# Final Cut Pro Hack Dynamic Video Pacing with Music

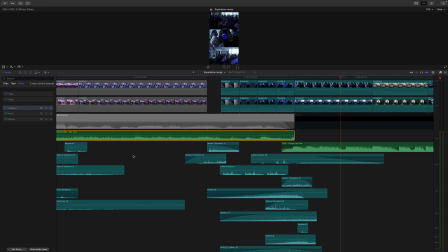247s
So the way I did that was kind of listen to the drop on this first song,
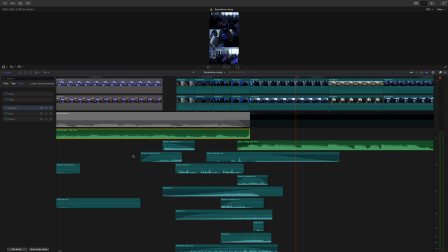252s
and then it kind of builds up, and then I cut it to the first beat of this next song,
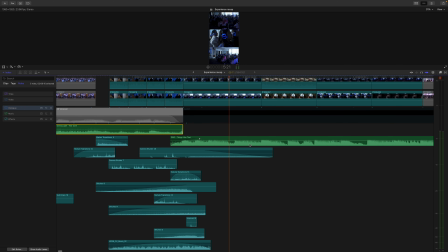258s
which is the kick drum, and then it goes into the drop.
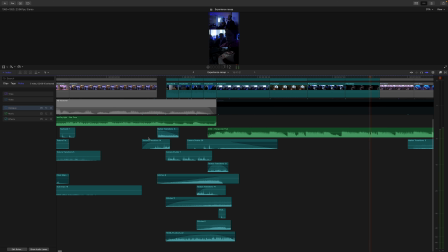265s
If you want to transition music together, make sure that you kind of know the BPMs of both, and then try and match them to like a drum kick or a drop. And then once you do that, you can kind of fill it in with sound design. So let's go ahead and just listen to the sound design on its own.
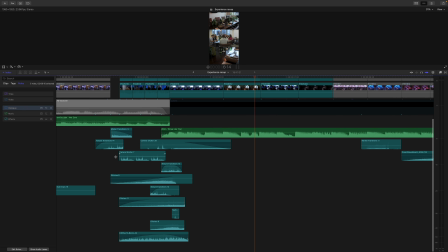285s
So it's basically, you know, pretty simple, but I think it kind of pulls the songs together and makes it really fluid.
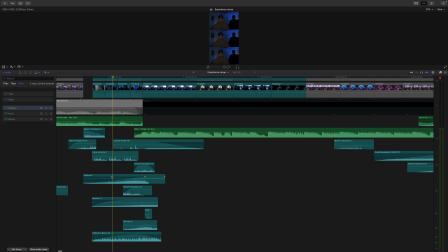294s
So I think one of the best ways to do that is by reversing samples. And let's go ahead and just listen to this one real quick. That's actually one of the techniques that I use quite a bit.
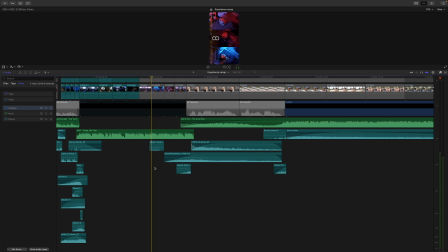311s
Alright, for the second transition into the third song, I wanted it to feel like you don't even know it's coming.
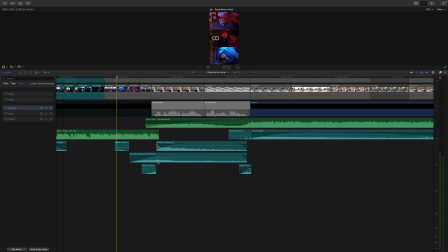318s
I did that through a slow fade in, and then I also had this kind of like underwater sound. Let me see if I can solo that for you guys. And that kind of gave it a really cool feeling, and I feel like it just worked on there.
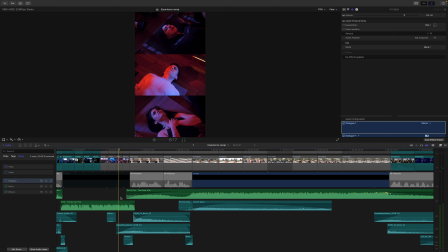333s
So I also used a high pass filter right here.
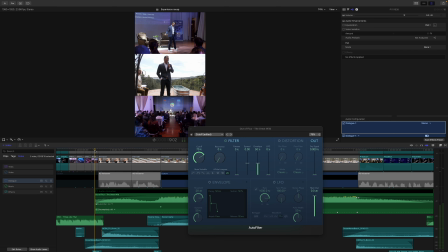336s
So I started it off at like 70%, and then I brought it all the way to 100 once the beat dropped.
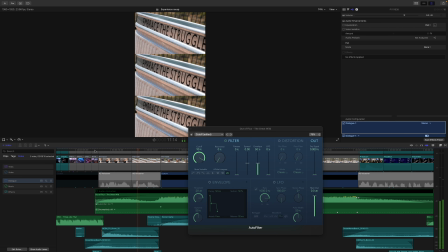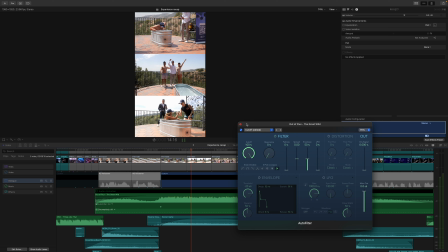347s
That's just a really cool way that you can merge your music together and have it sound really, really natural.
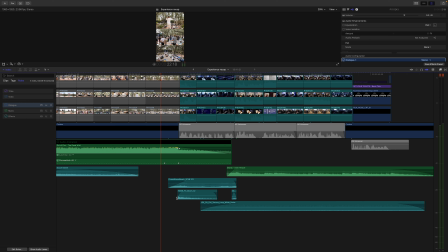359s
Alright, so at the end of this song, I put a reverb tail to kind of give it like a washed out sound. And then I have some ocean waves kind of in the background.
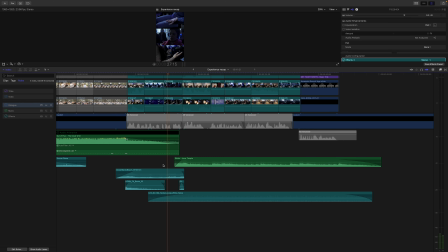371s
And then for the last song, it's pretty simple, just a simple audio fade, and then had some, you know, sound effects that kind of supported it in the change of the song. So let's go ahead and take a look at that.
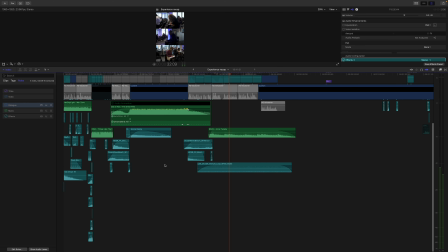388s
So hope you guys like this tutorial. If you guys have any questions or feedback, please leave them in the comments below.
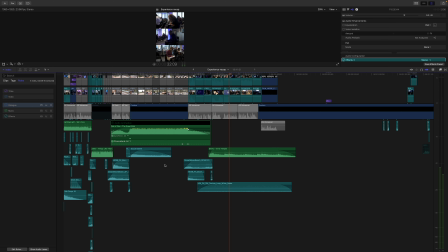394s
Catch you guys on the next one.